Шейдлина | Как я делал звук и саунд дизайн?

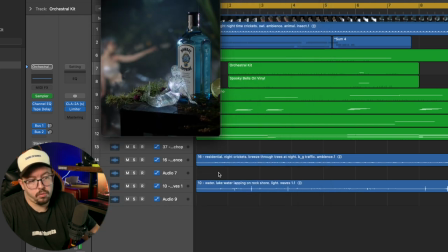4:16 и все тут чо миг магическая мистическая атмосфера да и
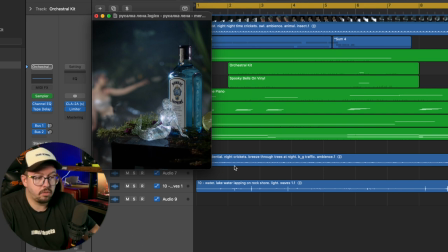4:22 наша задача какая очень вспоминаю погрузить в эту атмосферу что у нас опять же несколько слоев музыка
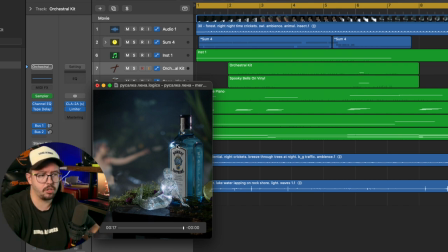4:29 Ambience Природы, да, и Синхрон, синхрон, фоли у нас По льду,
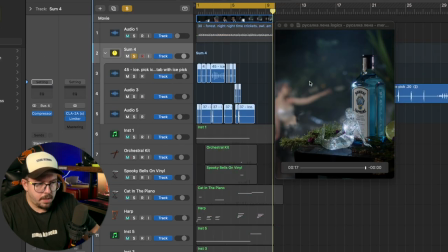4:36 вот здесь, наверное, отдельный Слой, да, тыркал я Синхрончик
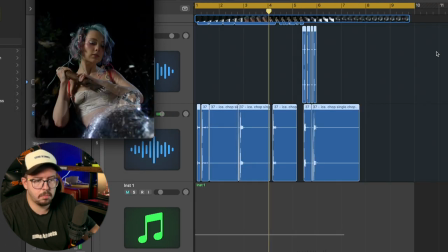4:42 Из библиотек Не писало здесь ничего, все должно быть Быстро, по делу И достоверно
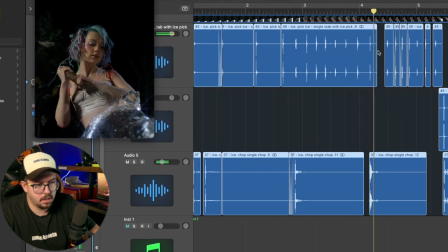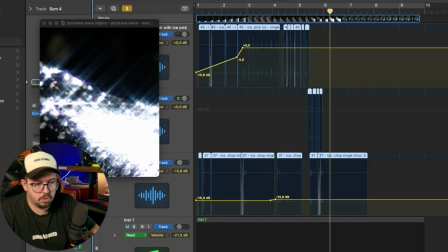4:57 Ну и, конечно же, баланс Баланс, тут слышно, что чуть-чуть Где-то громче,
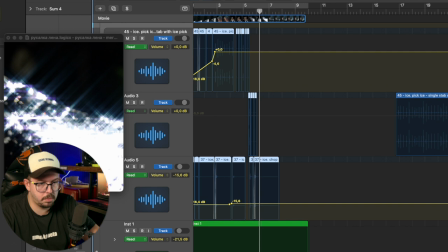5:01 чуть-чуть тише За счет трех слоев, чтобы сразу плановость подчеркнуть.
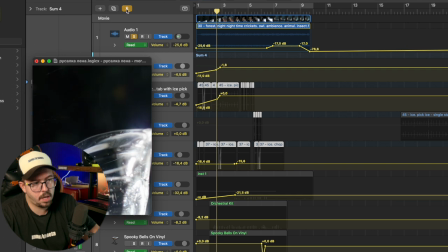5:06 Следующее у нас наверное сверчки какие-нибудь. Ну да, обычная природка. Тут ничего не нужно перегружать.
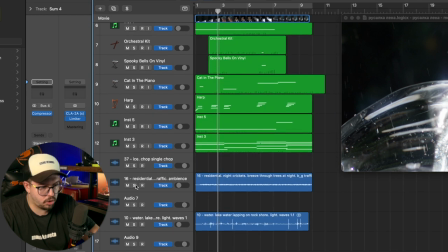5:13 И мелодия. Мелодия, наверное. А вот это что у нас? А, еще природка.
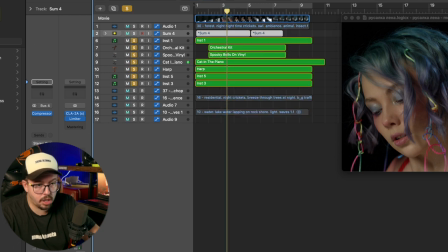5:18 Еще природка и мелодия. Мелодия мистическая, русалочная. Да, давай посмотрим что по слоям тут.
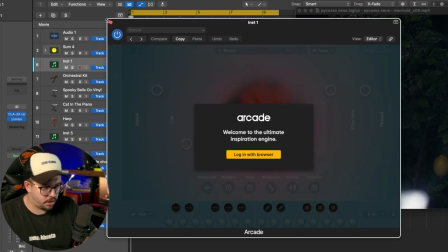5:24 По музыке я пользуюсь, точнее, вернее пользовался раньше очень активно сэмплером Arcade от Output компании.
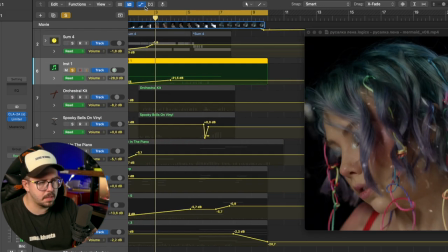5:32 Вот такой вот слой аура называется пресет кто не знаком с ним попробуйте очень крутая штука вопрос что он ушел
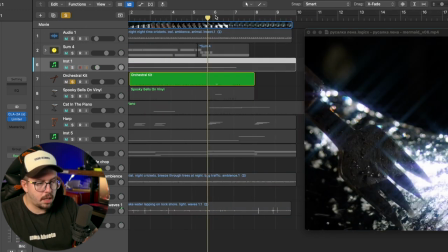5:40 с россии конечно тоже да что не очень круто что у нас здесь очень люблю штатные сэмплеры
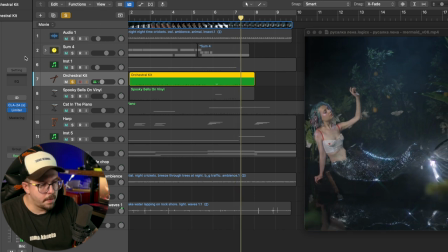5:47 от лоджика здесь у нас такой такие блок с эти самые ну
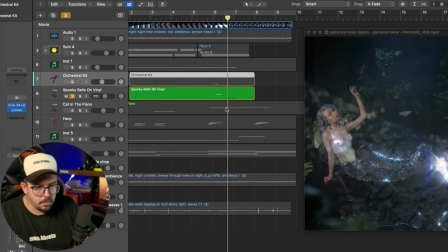5:54 короче колокольчики потом такой спальчик вот
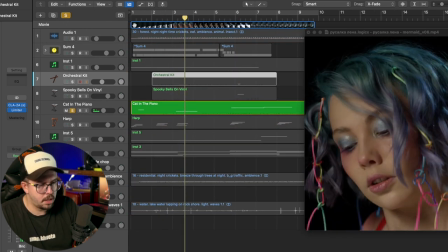6:02 здесь у нас еще магии
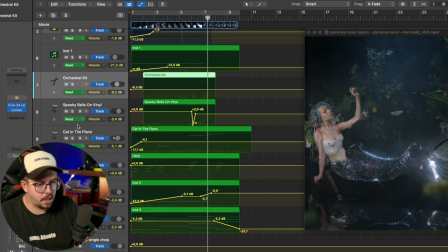6:09 тихонько на фоне так знаете непринужденно
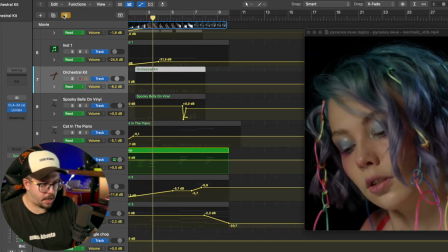6:17 арпеджио harpa потом
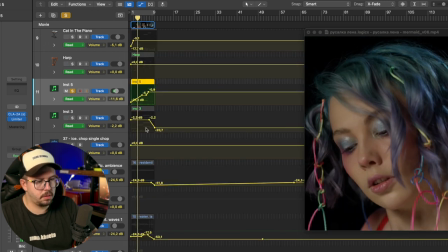6:24 еще аркейт пресет какой-то heroes burden мистический такой ну потому что она себя
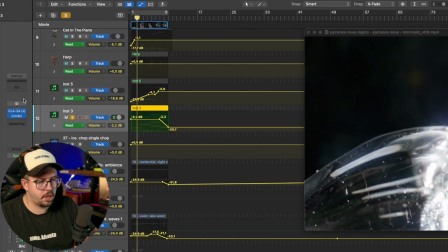6:32 фигарит и конечно же от контакта кейдж 8 deal из
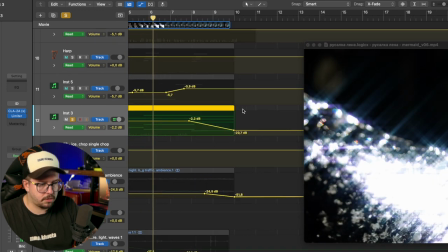6:42 моих любимых тоже хоров и
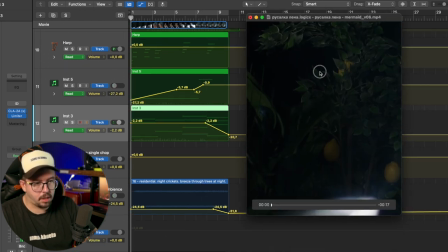6:47 все и получается у нас вот такая мистическая атмосферка если кому
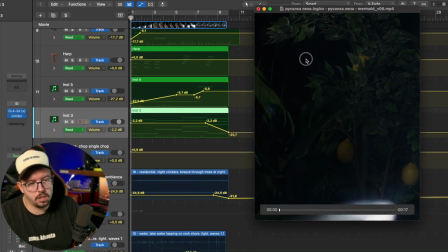6:52 интересно погружаться максимально также как я вот уже более 10 лет занимаюсь
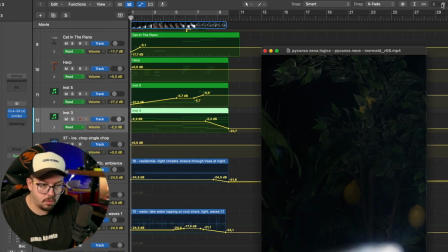6:59 этим звук sound design до писать музыку залетайте ко
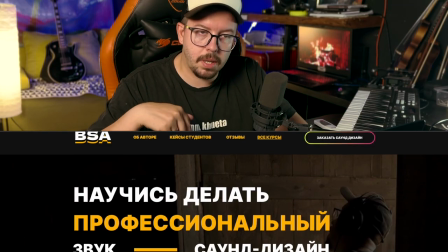7:03 мне на обучение У меня на платформе есть различные форматы.
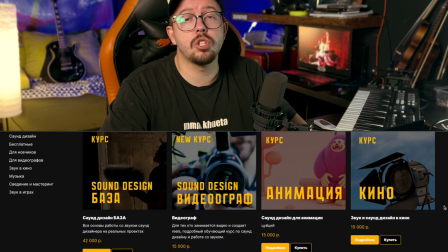7:08 Самое основное это саунд дизайн база. Там ребята за 3 месяца учатся работать с рекламой, анимацией, с фильмами, с подобными такими роликами.
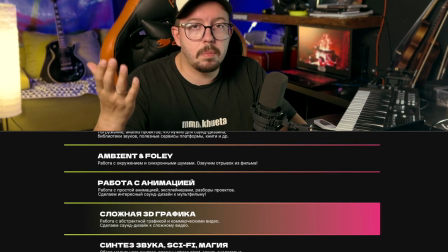7:17 И выходят на заработок. Отзывы, пожалуйста, читайте, не стесняйтесь.
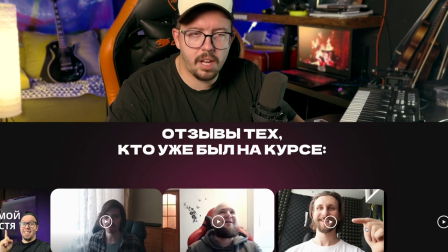7:21 Это действительно та профессия, в которой можно развиваться в различных направлениях. И как игры делать, так и в кино работать, так и фрилансить. Я об этом о всем рассказываю. Так что не стесняйтесь и залетайте. В общем, спасибо за просмотр. поставьте комментарий, лайк это была первая часть во второй части также разберем 2-3 ролика, я думаю, ну там их достаточно больше, может быть даже 3 части сделаю, если хотите все посмотреть, пишите опять же в комментариях, в общем, до скорых встреч подписывайтесь на телеграм-канал, также там все ссылочки внизу под видео ищите, залетайте, будем дружить общаться и до скорых встреч, пока-пока